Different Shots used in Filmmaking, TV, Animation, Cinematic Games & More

Hi, my name is Jason Rosette and today I will be presenting an overview of different shot
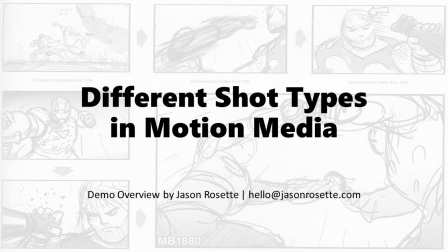[0:08]
types used in motion media. By different shot types, I am referring to the framing of a shot in a physical real camera or a virtual camera. Many of these shots, this language that we're about to look at, this language of cinema, it originated from cinema and then found its way into television and now, of course, finds its way into gaming and other forms of simulations as well. So without further ado, let's move forward and take a look at these different shot types. Okay, the first thing we'll look at are the subject, size, and frame. This is part one. The size of the subject in the frame, the subject being the character, object, the thing that is the center of attention in the physical frame of the camera and by the way since the introduction of the smartphone now even the frame is changing traditionally we had a horizontal frame 16 by 9 or 4 by 3 and now that's changing in some instances it's a vertical frame but for the sake of our discussion we'll be talking about the traditional horizontal frame okay so the subject size in the frame and the first shot we'll
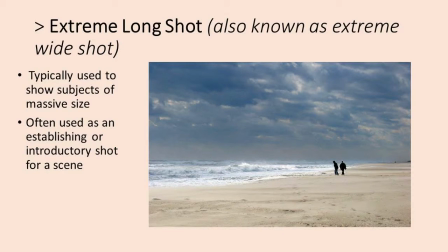[1:44]
look at is called the extreme long shot it's also known as the
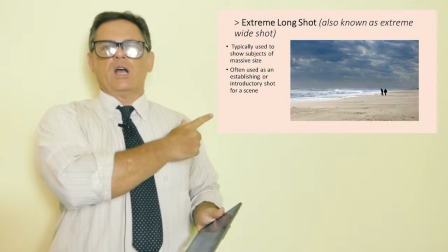[1:49]
extreme wide shot the extreme long shot as you can hopefully see here is
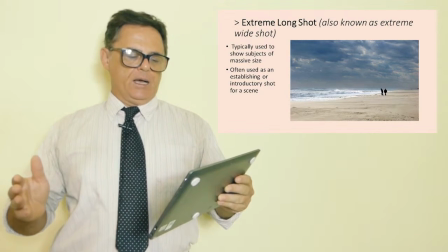[1:57]
it's typically used to show subjects or environments of a massive size.
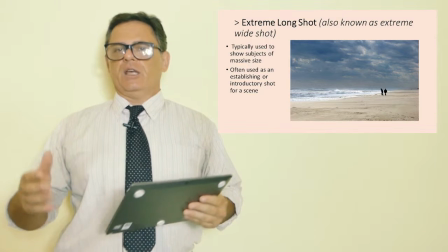[2:07]
Very often it's a the environment,
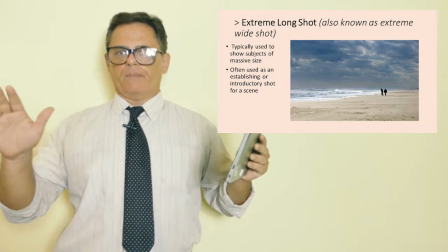[2:11]
the geographical orientation or location of a scene and
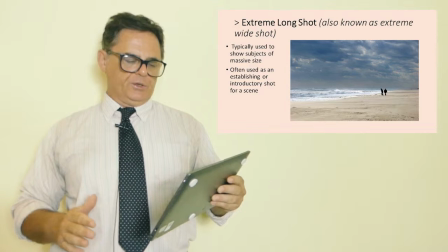[2:19]
it is often used for that purpose to introduce a territory or a shot,
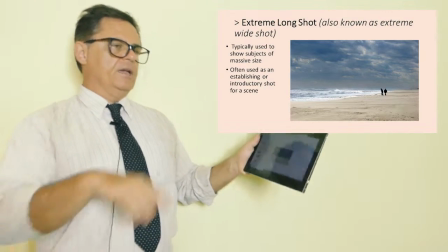[2:27]
to establish a mood, a setting,
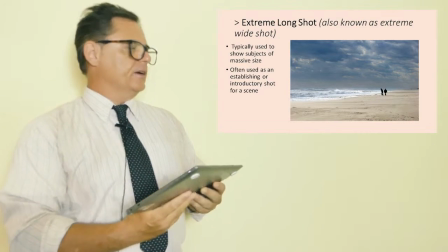[2:32]
and as you might see in the frame the characters are rather small, these characters that you could see here,
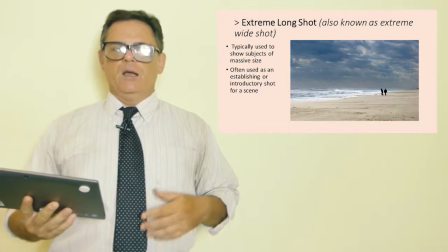[2:40]
because we are in the extreme long shot providing, we are granting dominance to the environment itself,
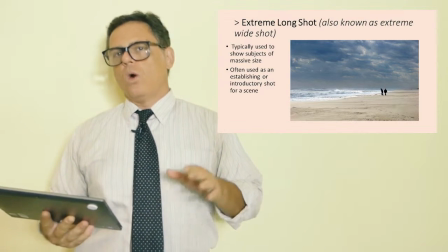[2:49]
to the setting. So that's one reason it's often used as what's called
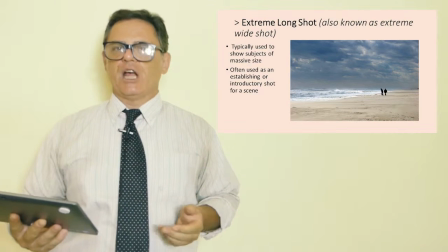[2:55]
an establishing shot or an introductory shot in films,
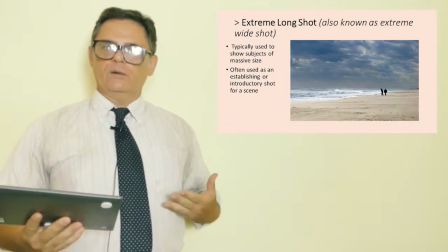[3:01]
TV, or games, because the viewer wants to understand
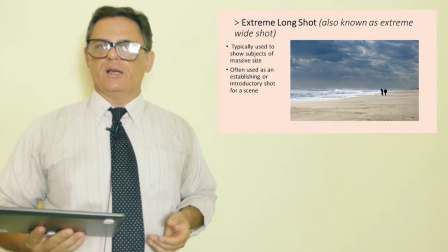[3:07]
where this situation is taking place. And so that's generally the purpose of the extreme long shot. shot.
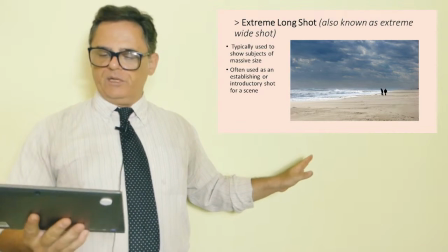[3:15]
Sometimes however, an extreme long shot could be used after a character has been
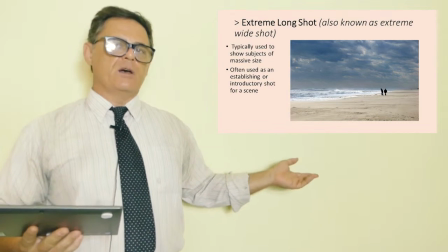[3:21]
established to show a psychological or physiological state.
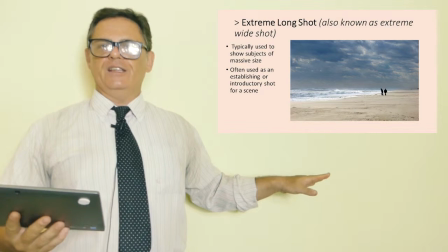[3:26]
These characters that you see here could be perceived as feeling small, lonely, insignificant.